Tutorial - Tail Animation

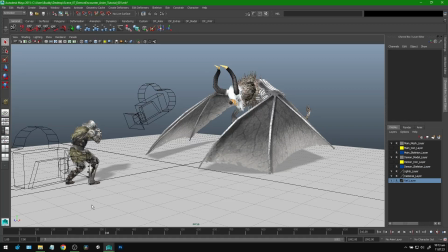0:00 A little while ago, I wrapped up this animation of the demon encounter with the knight,
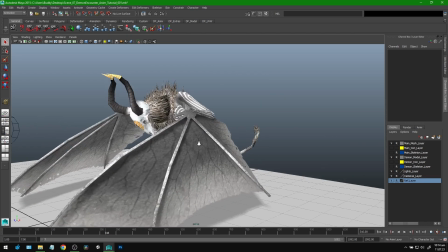0:05 and it involved a little bit of tail animation.
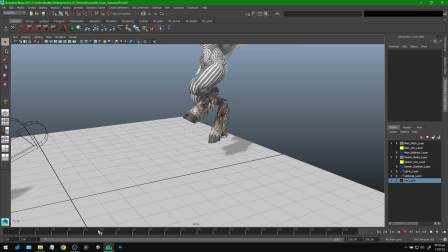0:09 And so what I did is I finished the main movement of the actual character,
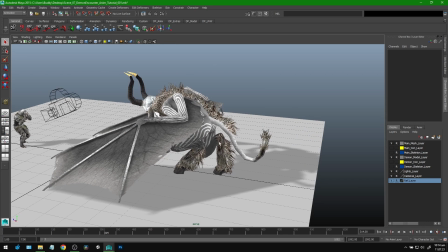0:15 and then I went through and just did the tail as a final pass because a lot of it is dependent on the movement of the demon.
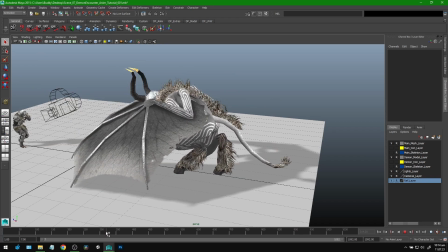0:24 Like, for example, this is the demon falling down and then landing, and so the tail kind of needs to accompany that motion. However, while I was working, I kind of hit a roadblock where I was really scratching my head on how I should do this,
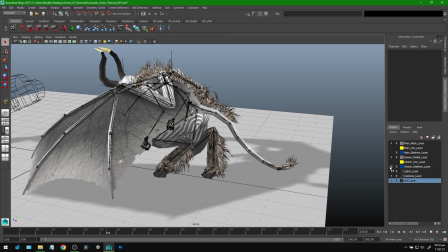0:37 because in my case in particular, I have this type of rig where it's literally just a chain of bones,
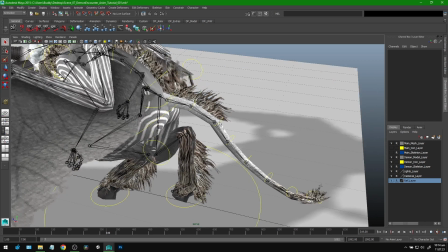0:45 chain of joints with their own controllers on each joint.
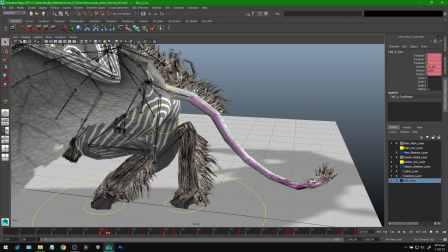0:50 If you're familiar with animating like spines and stuff like that, you like to do things in bulk.
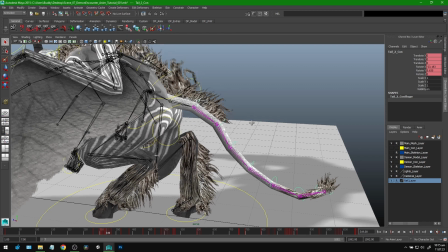0:55 Like you'll grab all these and move them at once, for example.
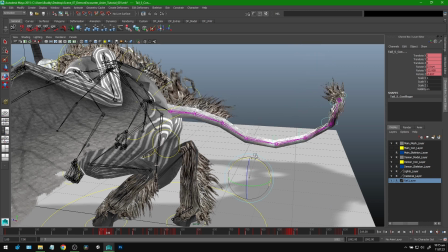1:00 But for a tail, there's so much like secondary, tertiary movement going on that if you were to animate it like this, it would look pretty stiff. And so I was like, darn, did I just kind of back myself into a corner where I have to go through and animate every
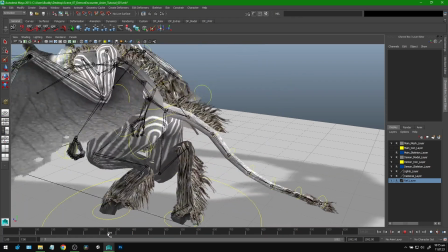1:15 single joint along with this movement to get that kind of,
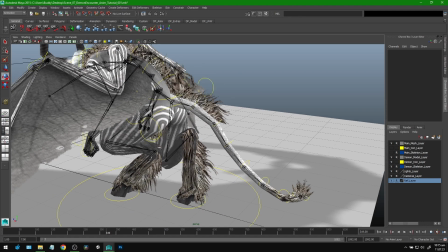1:20 tail movement that looks natural, where there's kind of a start of movement and then the rest is kind of a follow through of movement.
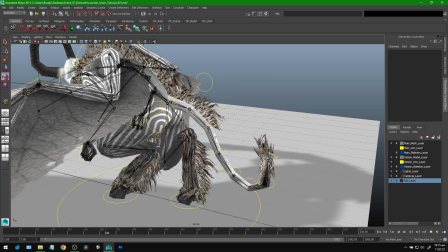1:28 So I was really scratching my head, worrying that I would have to spend another couple hours kind of slaving over all of these
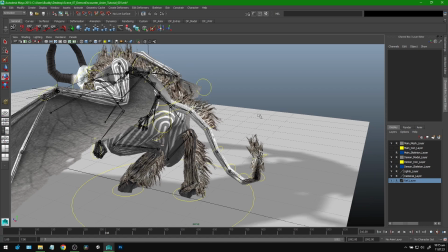1:36 individual joints and dealing with all their individual curves and everything.
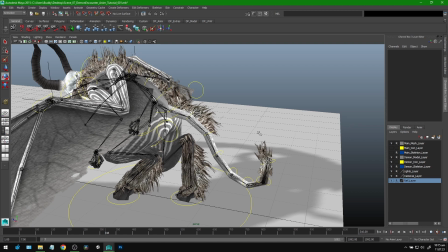1:40 So I played around with a couple techniques and a couple ideas I was having, because I know that there's better ways to rig a tail. This is just the way I rigged the tail to begin with, because I rigged it so long ago. I wasn't even thinking about the actual purpose of the character yet until just now when I laid out the cutscene and everything.
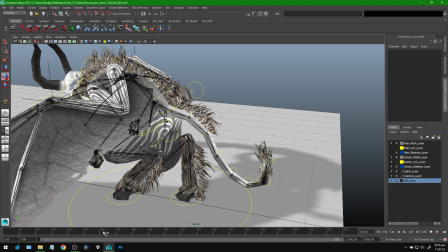1:59 So essentially, I'm stuck with this rig unless I want to redo anything.
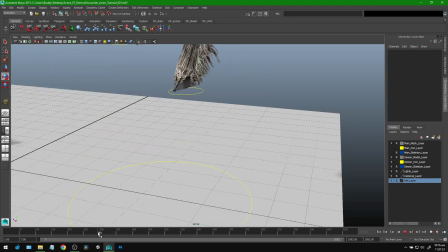2:04 And so what I did figure out, I'm actually pretty happy with. As you can see, the end result is kind of nice and fluid.
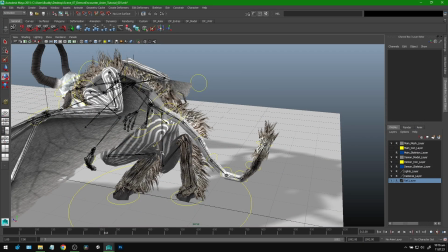2:10 And I really didn't do all that much extra work to get this effect. And so what I want to do is walk you through the process that I did with this type of rig, because I feel like this is kind of a common case scenario for tails,
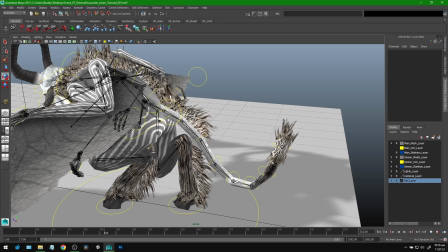2:22 is just a chain of joints with little controllers on them. And so to achieve this effect,
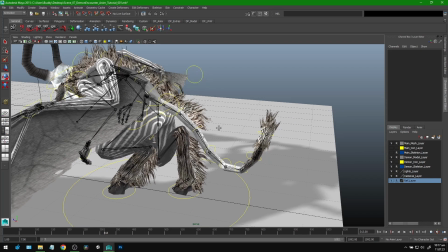2:27 I actually broke it down in a really helpful way that I think could help you in any kind of similar scenario like this. If you're animating a tail or, tentacles or anything like that, I think this would work just fine for that sort of thing.
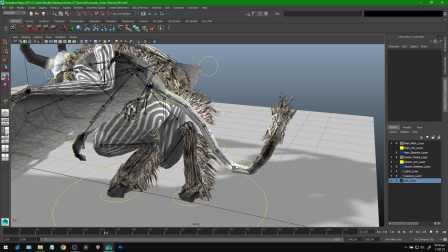2:40 So before I break it down like that, let me just kind of show you what I have to work with right now.
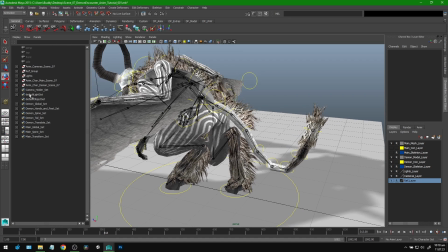2:45 And the way I usually set up my scenes is I have the character all rigged, and then I create these little controller groups in here so I can quick select things. For example, I have a whole spine section here, so if I need to quickly grab the spine joints,
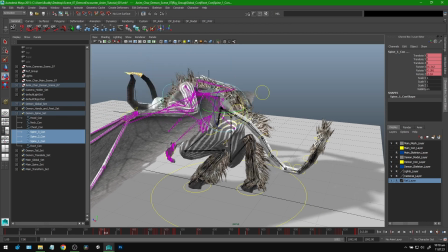2:58 I can do that like this, and then now I have access to all the spine joints,
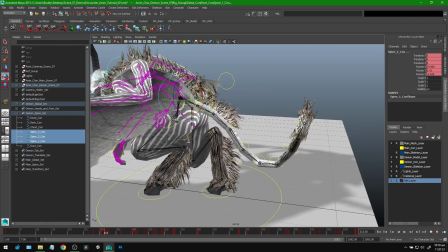3:02 no problem. And so I did the same thing with the tail.
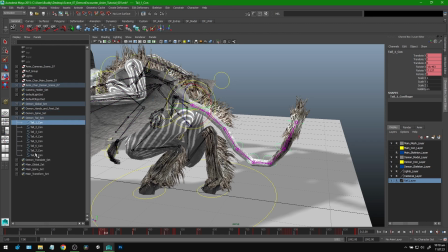3:06 So I have a demon tail set right here, and as you can see, it's actually 8 joints, which is quite a lot to kind of deal with, and a little overwhelming to imagine animating the tail joint by joint with 8 joints,
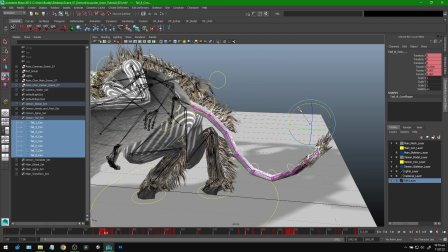3:20 because you need to have movement on all these joints to make it look fluid, but you don't want to go in on every joint and animate them.
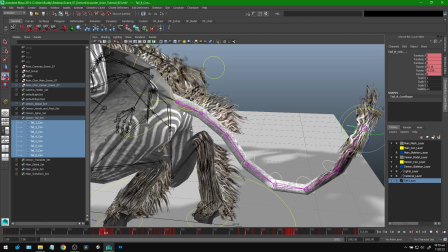3:29 So what I actually ended up doing was kind of stopping and thinking like, okay, what are we actually dealing with here?
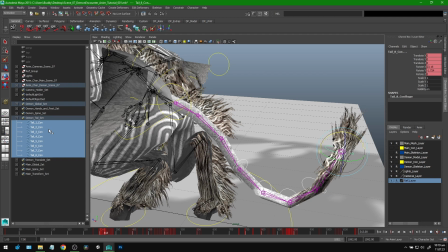3:35 And it just got me thinking like, okay, so the basics of animation are kind of, you have your main animation and then you have a secondary animation. And in some cases, a tertiary animation, and then whatever you call the fourth animation.
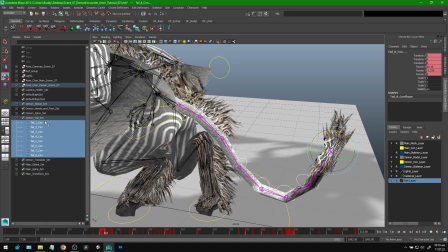3:49 And with the tail, that's all present here. So what I ended up thinking was like, okay,
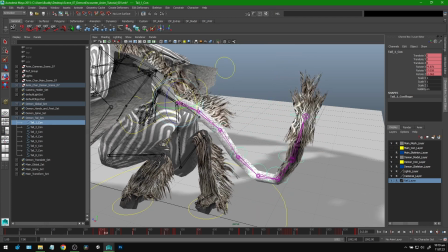3:53 so I'm going to first just animate the movement for the base joint and just get all that down.
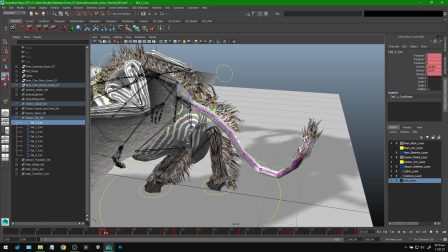4:00 That's going to be the principal movement for the tail.